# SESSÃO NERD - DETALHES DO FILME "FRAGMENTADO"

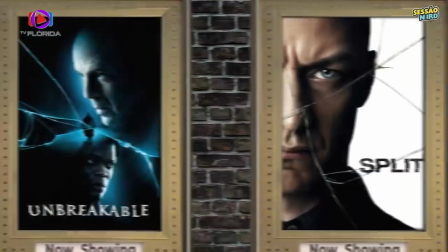4:06 Embora só seja revelado no final que Fragmentado é uma continuação de Corpo Fechado, há pistas sutis ao longo do filme.
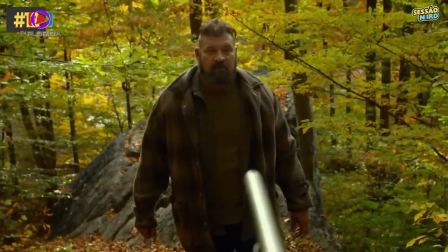4:13 Por exemplo, a cena em que Casey aponta a arma para o tio. É quase um espelho da cena de Corpo Fechado.
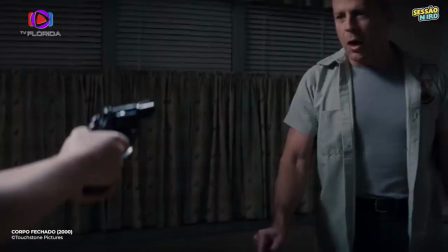4:18 Tá carregada? Não está carregada. Eu sou seu tio. Abaixa essa arma. Eu sou seu pai e estou mandando você soltar essa droga de arma agora.
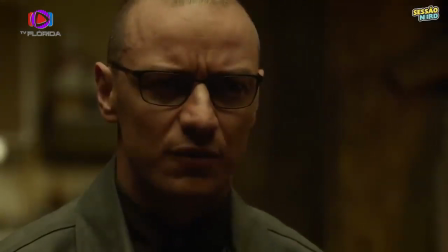4:26 A descrição da besta. Ela é alta e muito forte. Tem o cabelo comprido como uma juba e os seus dedos têm o dobro do comprimento dos nossos.
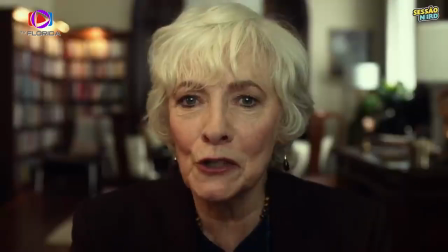4:35 Remete ao vilão de quadrinhos presente em Corpo Fechado.
Pode ser a de um levantador de pesos que levanta 3 vezes o próprio peso. Te lembra algo?
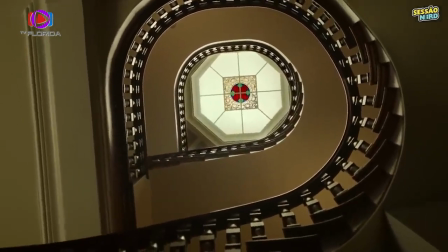4:47 Já esta tomada é quase uma réplica de uma cena de O Sexto Sentido, também dirigido por Shyamalan.
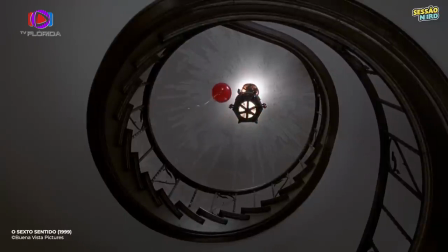4:53 O balão vermelho de O Sexto Sentido é substituído pelo vidro vermelho aqui.
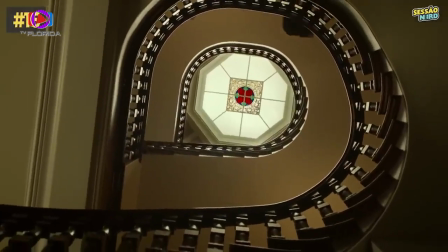4:58 Perceba também que essa escada espiral evoca a proporção áurea, ou espiral de Fibonacci.
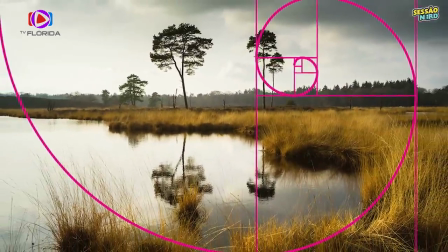5:03 Na fotografia, é usado para o enquadramento perfeito. Aparece então M. Night Shyamalan.
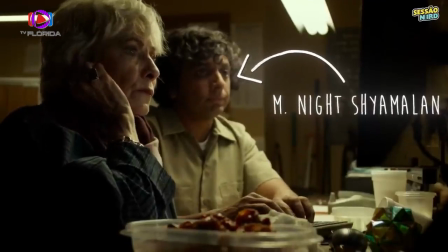5:08 Tá ficando barrigudinho, Jay. Uhum.
Seu personagem é o mesmo de corpo fechado.
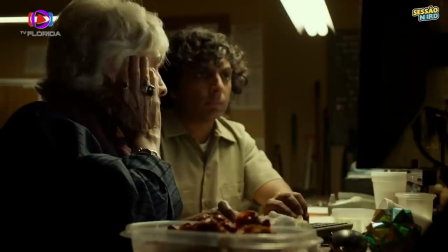5:13 Então a piada sobre ganhar peso também mantém a continuidade, já que se passam 17 anos desde corpo fechado.
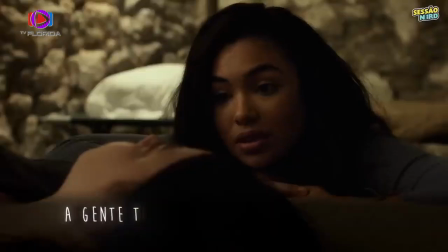5:19 E ele ganhou alguns quilinhos.
Peraí, eu te conheço. A gente tem que encontrar uma janela, uma porta, alguma coisa.
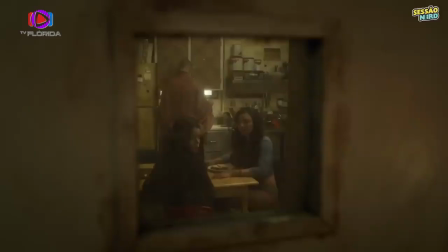5:26 Um pouco depois, tenta fugir por uma porta, que tem uma janela.
Uou!
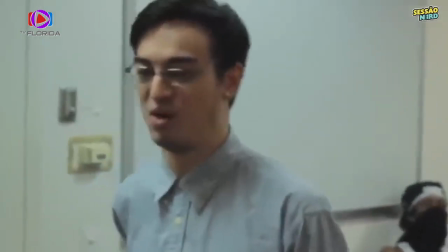5:31 Uou, just...
E assim, embora uma galera desmereça a obra de Shyamalan, ele é um perfeccionista e pensa muito bem em cada cena antes de começar a gravar.
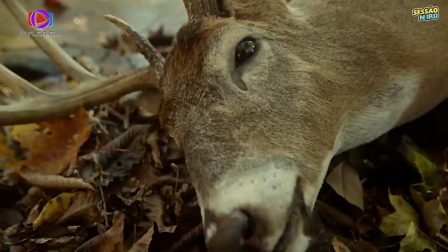5:41 Uma prova está neste flashback, onde Casey observa o cervo abatido.
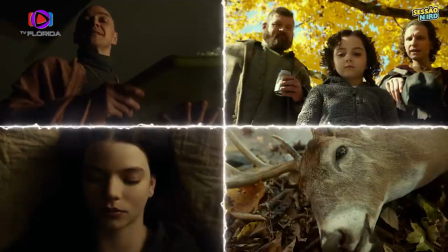5:45 A cena corta de volta para o cativeiro e mantém o enquadramento, colocando ela na posição da caça e Dennis do caçador.
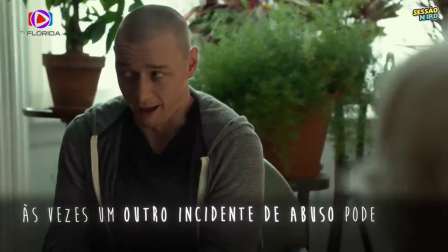5:53 Às vezes um outro incidente de abuso pode fazer personalidades suprimidas virem à luz.
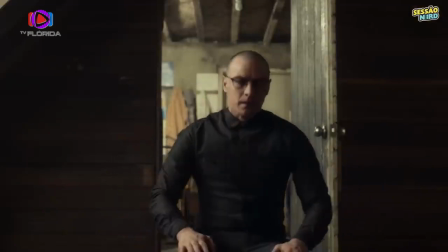5:59 Essa observação é similar ao que acontece com Casey, cujas interações com a Horda no cativeiro desencadeiam memórias de seus traumas de infância.
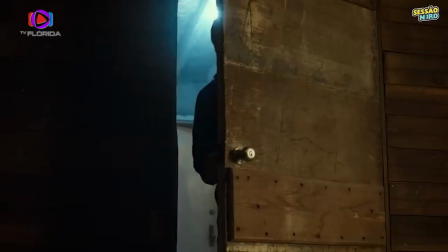6:07 De volta ao cativeiro, Casey tenta manipular Haddock, que menciona ter uma janela em seu quarto.
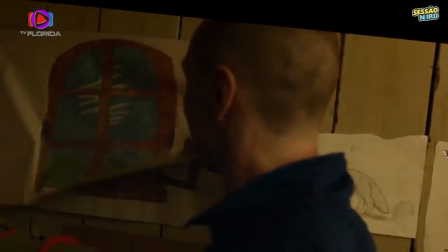6:12 Ao chegar lá, ela descobre que a janela não é o que esperava. Mas em contrapartida, ganha uma dança particular de consolação. Segundo Anya Taylor-Joy, a atriz que interpreta Casey, a dança conta uma história.
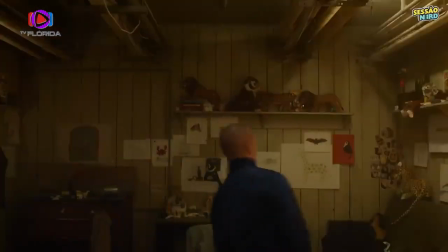6:24 Hedwig vai à balada, é desafiado para uma batalha de dança, enfrenta um zumbi e acaba se transformando em um. A música escolhida, Frogbath, reforça o tema de animais, visto por tudo.
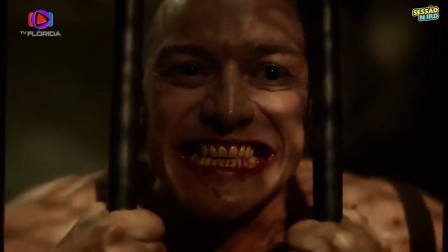6:36 Foram os animais que inspiraram a personalidade da besta. Esse tema está presente desde o primeiro quadro do filme.
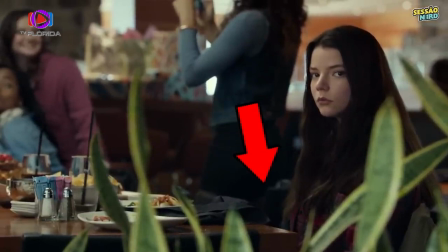6:42 Em primeiro plano, está uma planta cobra. Casey é observada por trás de um arbusto, como se fosse uma presa.
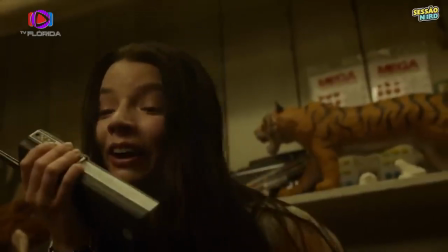6:48 Embora não fosse a intenção de Dennis sequestrá-la. Um dos enquadramentos mostra Casey ameaçada por um tigre, simbolizando sua caçada pela besta.
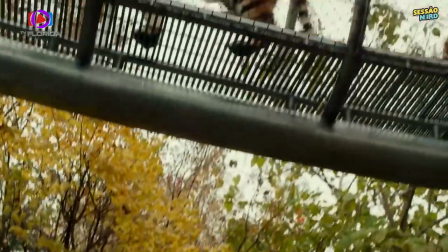6:56 Curiosamente, este símbolo se inverte no clímax do filme, quando Casey é libertada e a besta contida.
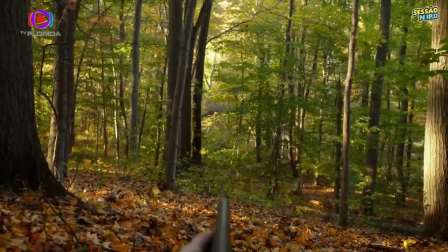7:02 Os flashbacks levam esse tema ainda mais longe. Não só caça animais com o pai, mas o tio também brinca de animal para abusar dela.
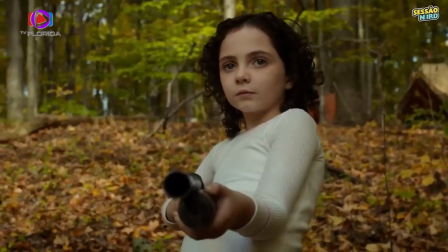7:10 Vem fingir que a gente é animal. Animais não têm roupa.
Ironia, a jovem aponta a arma para o tio, como se realmente fosse um animal.
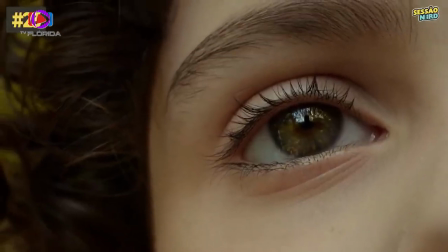7:17 Neste momento, Shyamalan estabelece um paralelo visual entre o tio e a besta,
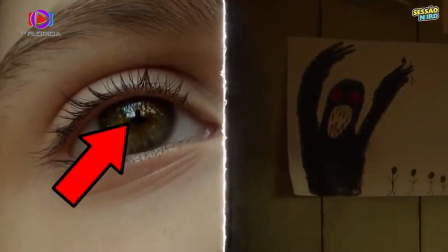7:22 focando o reflexo nos olhos, que remete à besta desenhada no cativeiro.
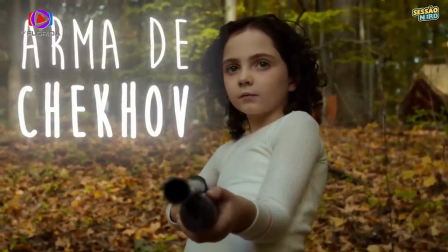7:26 A cena também funciona como uma arma de Chekhov, um dispositivo narrativo que introduz um elemento no início para justificar seu uso posterior.
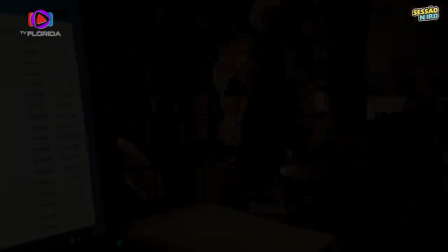7:34 No caso, Casey saber manusear armas. No clímax, a doutora recebe uma porrada de pedidos de ajuda.
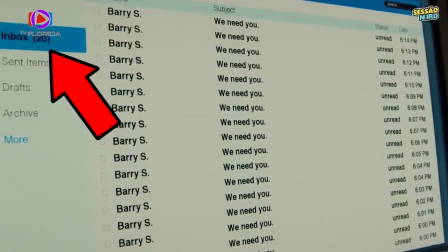7:40 São 20 no total, o que corresponde exatamente ao número de personalidades restantes, já que 3 formam a Horda, mais a besta.
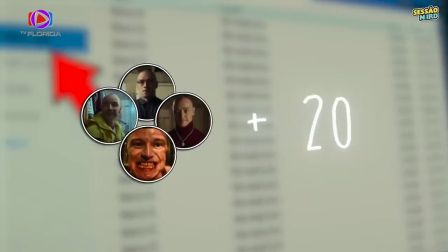7:48 Então cada uma das 20 personalidades restantes enviou um e-mail pedindo socorro.
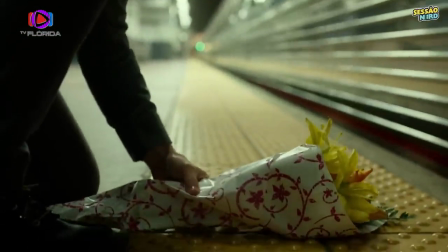7:53 Enquanto isso, Dennis deixa um buquê na estação, um local mencionado anteriormente como ponto de partida do pai de Kevin.
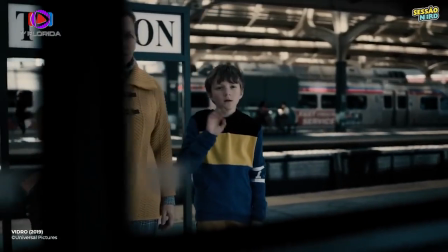8:00 Porque o pai de Kevin foi embora num trem.
A continuação, Vidro, revela que o pai de Kevin morreu no acidente do trem 177.
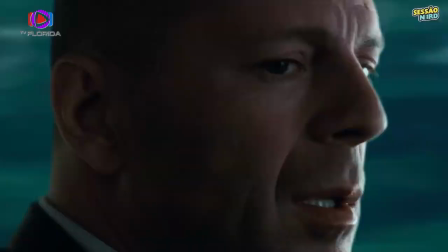8:07 O pai do Kevin não pegou um trem qualquer e nunca mais voltou.
O mesmo em que David Dunn foi o único sobrevivente.